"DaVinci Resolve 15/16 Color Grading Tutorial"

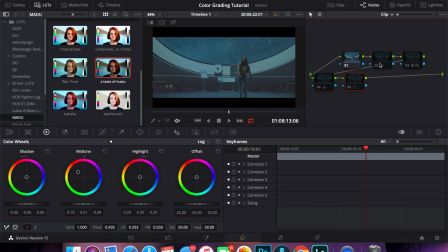[8:35]
This is just raw footage, 120 frames per second, slow motion. Basic S-Log curve, add in the LUT.
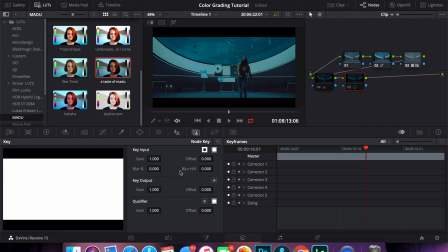[8:43]
But remember, with the different situations, with the different lighting situations, you know, you always have to mess around with the gain, with the key output. So LUT, and then this is making it brighter,
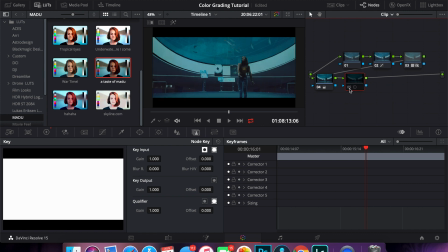[8:57]
and then here finishing touches, you know, with the shadows, the highlights, really make those highlights pop, and the midtones. And yeah, this is I would color grade and give it that cinematic touch.
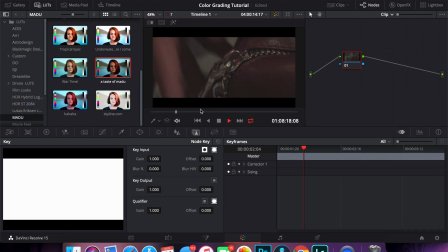[9:12]
And on to the next one. So this is just a basic, very very simple shot of my friend opening a zipper, but we're gonna make it look
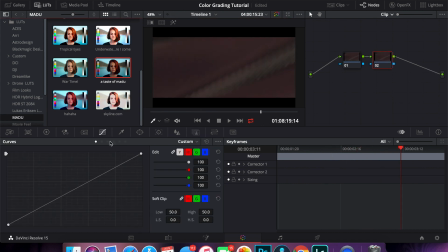[9:21]
cool. So again, basic S-Log curve. Not too much. So this is what we got going so far. Before, after, before, after.
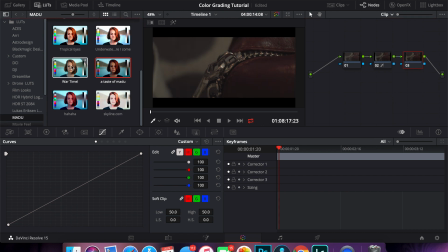[9:39]
Now we're in the third node. And let's go ahead and add a LUT.
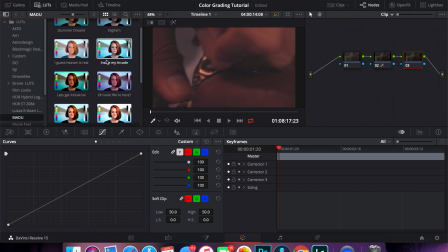[9:44]
So I'm going to give it like this kind of like industrial, kind of like New York feeling. So let's do this.
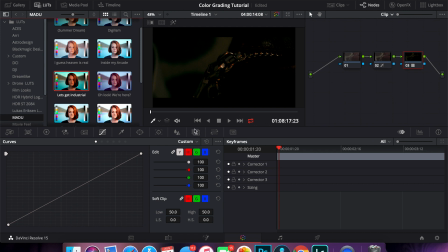[9:50]
Let's get industrial. So as you can see, this is way, way too dark and the LUT is way too strong.
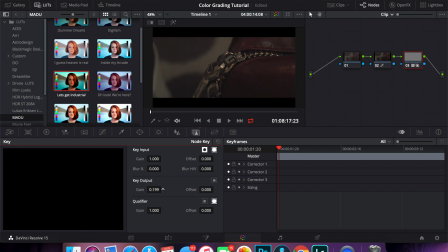[9:56]
So we're gonna go to the key output again and lower the gain. Now this, we could probably make it like, let's make it 50%.
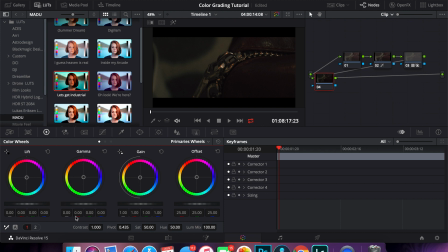[10:04]
Yeah, let's make it 50%. Add a node, again, make it more, make it brighter by upping the gamma. Add another node. Shadows, not too dark. midtones, make them brighter, highlights.
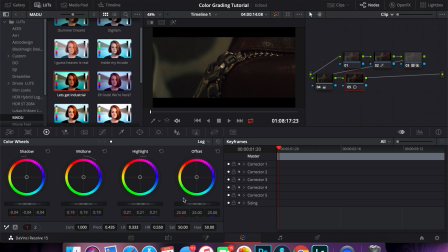I guess I'll give it kind of like this yellowish kind of a highlights. So this is before adjusting the LUT, after.
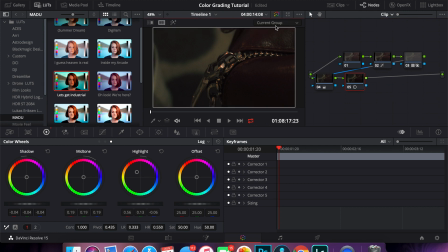[10:43]
So again, let's go to a before and after of here. This is before and after. So as you can see, this looks a lot more cinematic, and this actually has like that New York kind of city, you know,
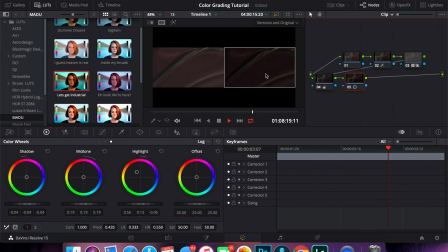[11:02]
skyscraper kind of industrial urban kind of feeling to it, which is kind of what I was going for when I made these LUTs.
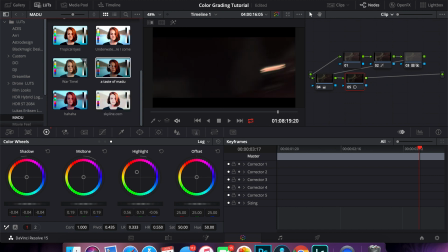[11:08]
So these are all my LUTs. I made them all custom. They all have different purposes depending on what kind of feeling you want to give out and what kind of colors. So looks great. So again, just one more time.
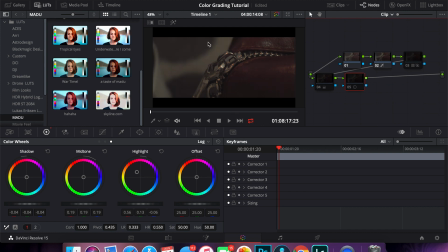[11:28]
This is raw, basic S LUT curve, adding a LUT, adjusting the LUT, finishing touches with shadows, highlights, and midtones. So it's pretty simple, you know,
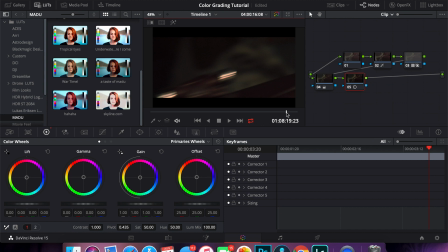[11:42]
just once you get around and you pretty much like familiarize yourself with your camera settings and how you edit, and you know what kind of feeling you want to portray with colors and stuff like that. It's really not that hard once you get the basics,
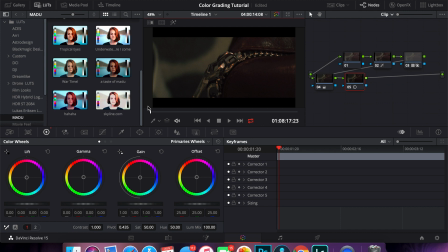[11:57]
but this is pretty much like my standard procedure and my standard approach in every color grading workflow. Now there are going to be some situations where some clips are way too overexposed or way too underexposed,
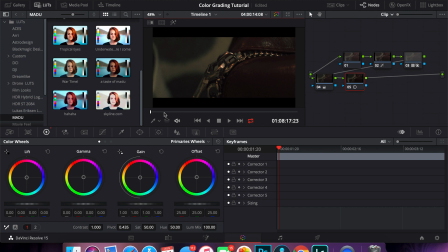[12:12]
and so for those particular clips you might have to do other things, like for example going to the qualifier tool and selecting the color and just editing that color alone, or maybe masking out something. But that's a little bit more advanced,
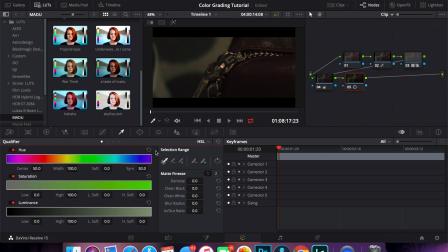[12:26]
but this is basically like the general approach of how I personally color grade all my clips.
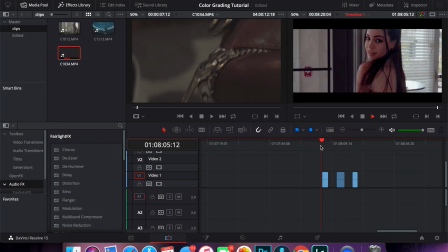[12:34]
So this has like a, you know, kind of like wanderlust, dreamy kind of feel to it.